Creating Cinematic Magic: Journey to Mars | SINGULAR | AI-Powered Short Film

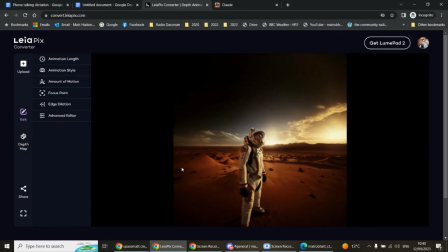4:18 It will do this. And then, as you can see, it's created a bit of movement. Now, I didn't want to overdo this, as I say in my script,
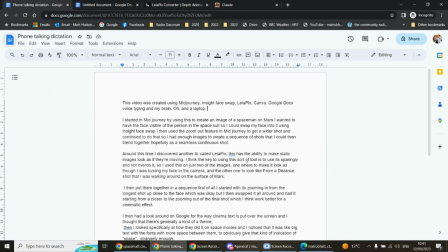4:33 because things like that you've got to use it sparingly and not overdo it. So I just use this on two of the images. One to make it look as though I was turning my face to the camera, and another one further from the distance to make it look like I was walking on the surface of Mars.
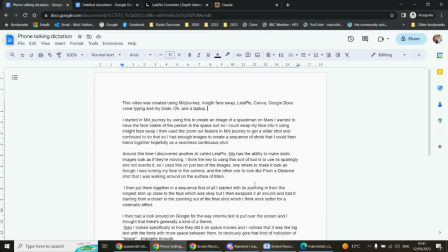4:51 I then put them together in a sequence. First of all, as I said, started about zooming in, but didn't really like that. So it worked better for the cinematic effect to be zooming in.
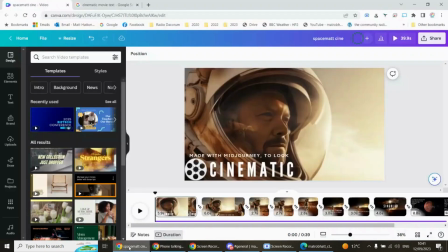5:01 I then had a look around on Google to see to get some kind of context
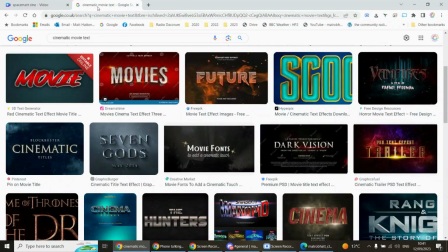5:08 for the text, because obviously different movies have different styles of how they present themselves. And I wanted to make sure that this fitted with not just the cinematic theme, but also the theme of space.
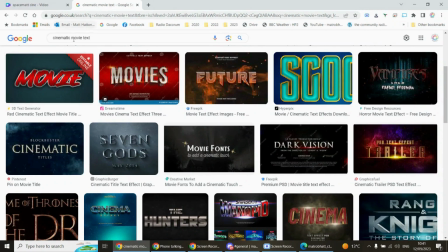5:24 So I put in cinematic movie text as a search thing, and it came up with this. Um, then I put in the word space,
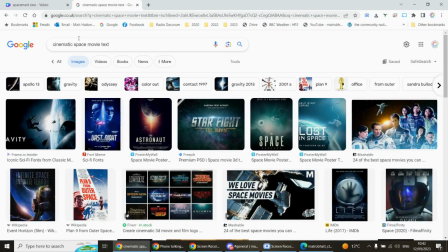5:36 cinematic space movie text, and you'll see you get this big, bold, usually lots of space in between the actual fonts to give it that sort of look.
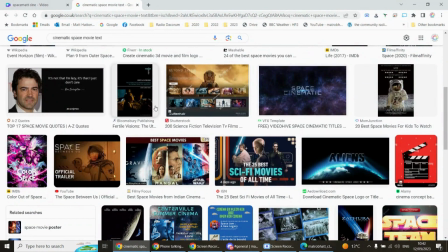5:50 And you can see that they're all very much of a muchness. Not an awful lot of imagination going on here.
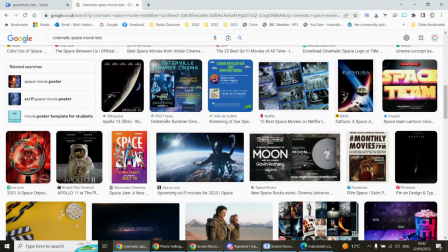5:57 So I used that exact same lack of imagination
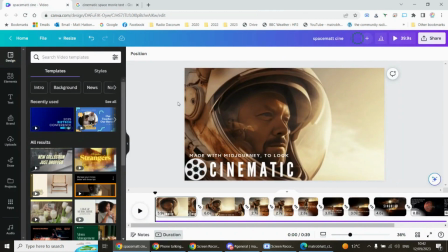6:01 on my video, and I put this big text here, as you can see, and made it, little moving thing there, cinematic, etc.
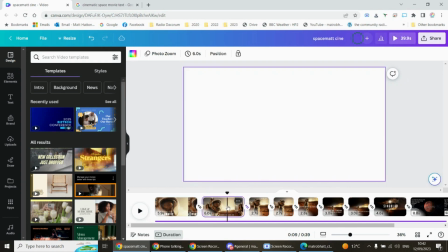6:14 And then on to the next scene.
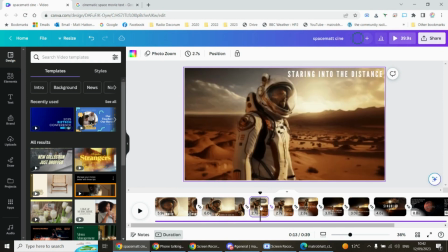6:16 I put in this zooming out looks cool, staring into the distance, because they always do that, don't they?
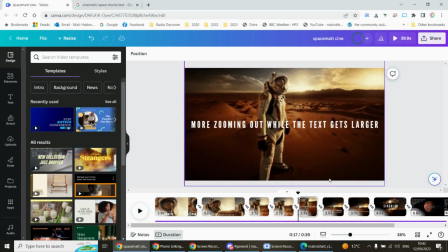6:25 And of course, I put some edgy music in there, which you'll see in the final thing.
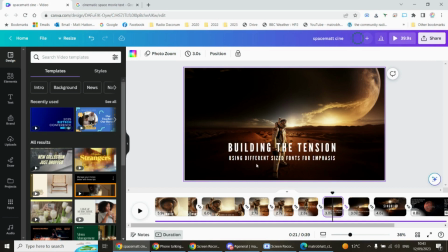6:31 More zooming out, and then using different sized fonts as emphasis is another thing that they do. And then preparing for the final scene by using an even smaller text, so it's sort of like it makes you look closer to the screen.
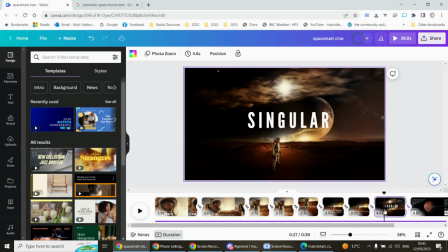6:45 So then when, boom, you get the nice big text. I'll cut that bit out.
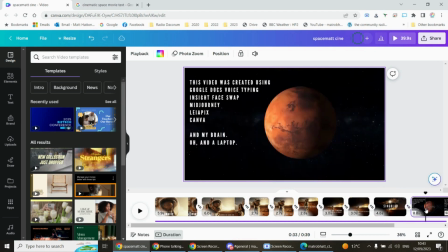6:55 And then on to the final screen, which has been like, your final credits.
This video was created using Google Docs voice typing, Insight Face Swap, Midjourney, LeiaPix, and Canva.
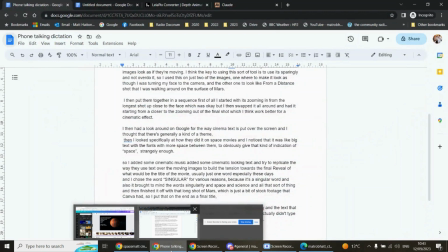7:09 But I also want to give a special mention to Claude AI,
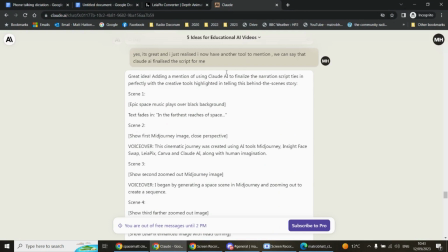7:15 because I said to Claude after it helped me with the script, because obviously I'd written it by typing it out with my voice. Then I pasted it into Claude here, and Claude came back with that. And then I said, it's a great idea. I just realised I now have another tool to mention.
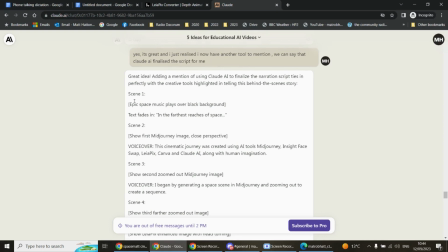7:35 We could say that Claude AI finalised the script for me. And Claude said, great idea. Adding a mention of using Claude AI to finalise the narration script ties in perfectly with the creative tools highlighted in telling this behind-the-scenes story. See? It's genius. Absolute genius. And all of these tools, as I say, can be used for free.
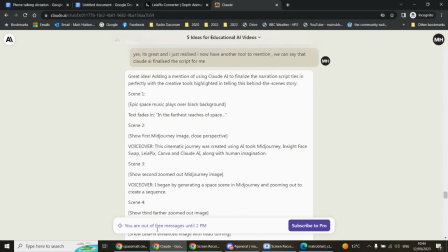7:54 This is free Claude, free Chrome. LeiaPix is free, the version I have.
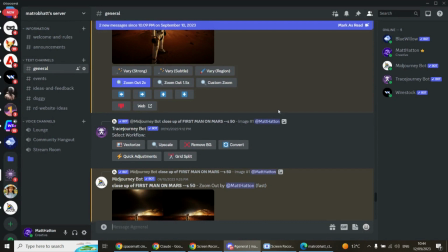8:01 The only thing that I actually pay for is Midjourney. You can get free, but I chose to pay for it because I really, really like it.
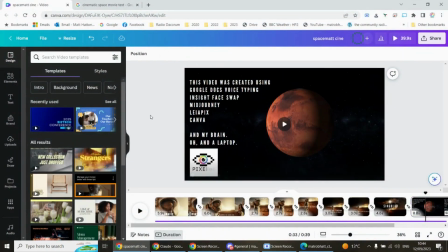8:10 And I'm continually playing with myself. And so then on the final scene, and I put a little thing there.